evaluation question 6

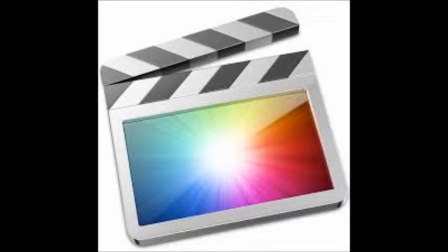During the making of our film opening, we learnt about new technologies and over time developed our skills on them.
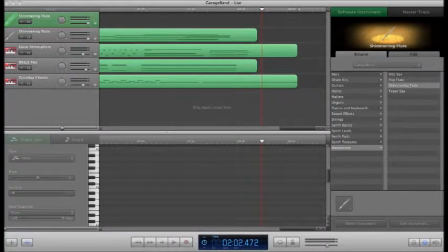The main new technologies we used were Final Cut Pro, GarageBand and LiveType. We used LiveType to create our idents.
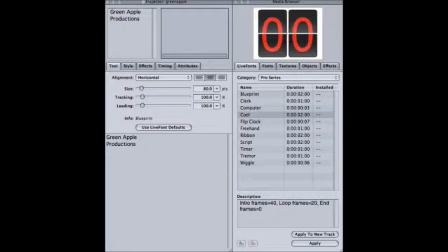At first Sarah and I had never heard of the software.
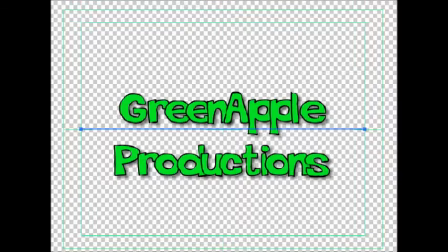We learnt by experimenting with different things on it, such as different live fonts where the font had an effect on it, and changing the position of the words.
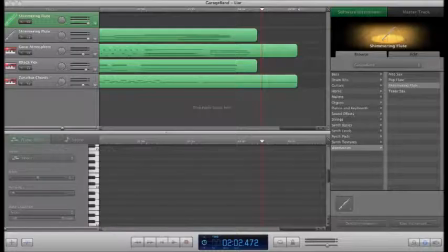We created our 3 idents using a mixture of footage and LiveType. We used GarageBand to create our soundtrack. Again, Sarah and I had never used GarageBand before and didn't know how to use it.
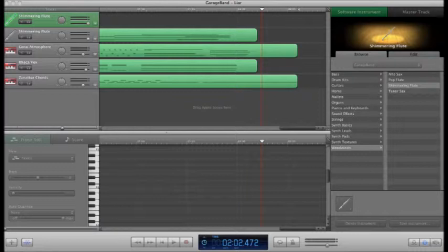We learnt the basics and then experimented with different instruments and sounds. We also researched into which instruments fitted the slasher genre most. This was usually strings or synth effects. We kept experimenting until we found what we wanted for our movie.
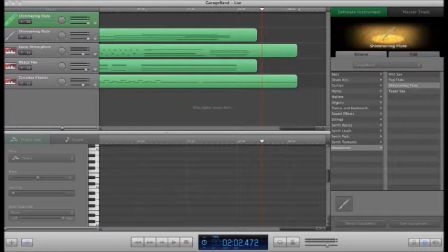I think our soundtrack really makes the movie, and without it, it wouldn't be as effective. On our feedback, many people said that the soundtrack was very effective. Final Cut Pro is what we edited our movie on.
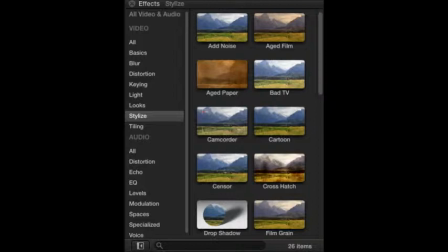Sarah and I had never used it before, so we had to start learning from scratch. At first we learnt the basic editing skills, such as how to use the blade tool. Then we started looking at different effects by making the CCTV footage.
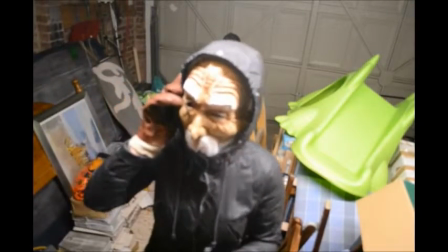This is an example of how we edited the film. First we added the effects such as bad TV and black and white.
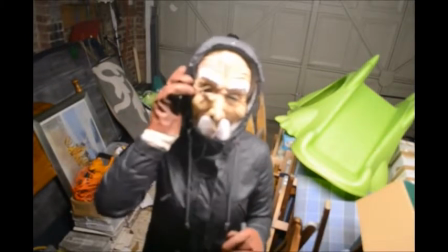This made it black and white and fuzzy.
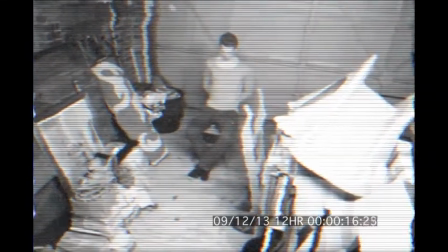We then experimented around until we got the timer section, which we made say a certain date and time to make it look more realistic.
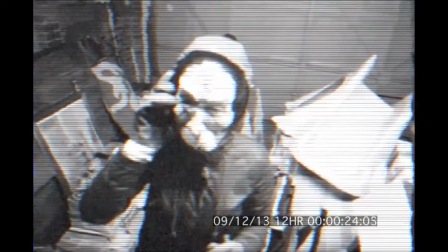We also edited it so we could cut certain parts out, like the stabbing bit, which we felt seemed fake.
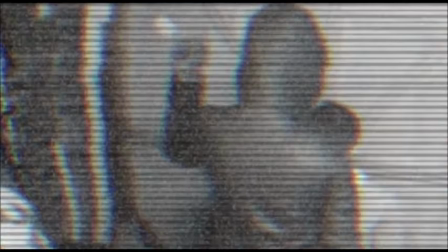We changed certain shots on Final Cut to make them more effective, like creating close-ups and Dutch angles.
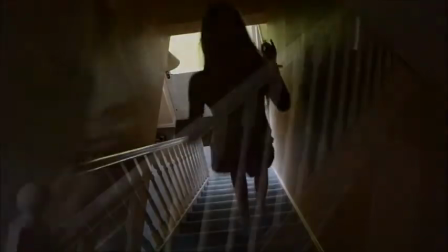Some of our effects didn't make it into our Final Cut, such as experimenting with cross-fading, for example.
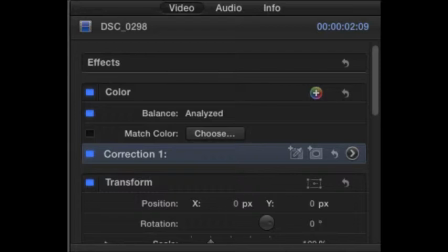The most useful tools to us were the different effects and colour changing tools, as these really helped create a sinister and slasher feel to our movie. The technology, all in all, helped us create very close to what we imagined and planned for.
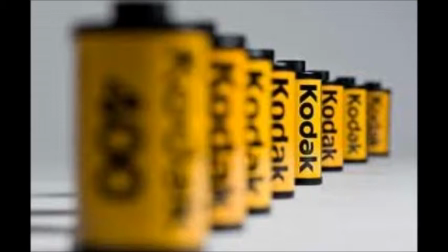I think if we had used analogue film, it would have not had the same look or feel to the movie, especially with all the effects we used in editing. It would also have taken a lot longer. This shows how digitisation is making film a lot more accessible to everyone for cheaper.
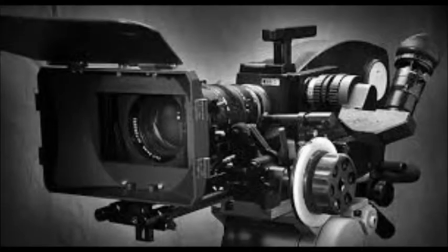If anything, a better quality camera could have helped us in low-level lighting scenes, of which there are a lot of, but overall the equipment and technology used was very good and helped us create what we had envisioned.
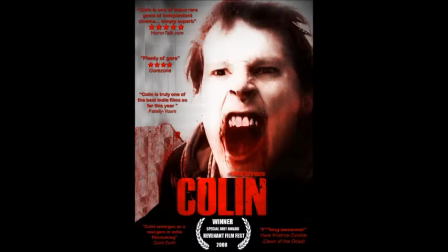This has shown us that we could create a movie similar to LeDonkin, Scorsese and Colin, which were both made on micro budgets using similar technology to what we used.
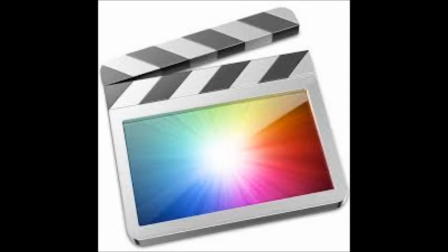Overall, we had learnt how to utilise all these new technologies to our advantage, using GarageBand to create a soundtrack and experimenting with different sounds. We have learnt how to decide if it sounded good or not so good. We've learnt how to make a basic linear cut on Final Cut, and also how to add effects,
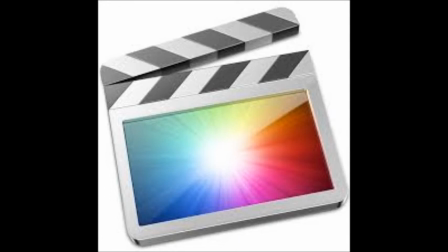editing and transitions to develop the movie even further into what we wanted it to be.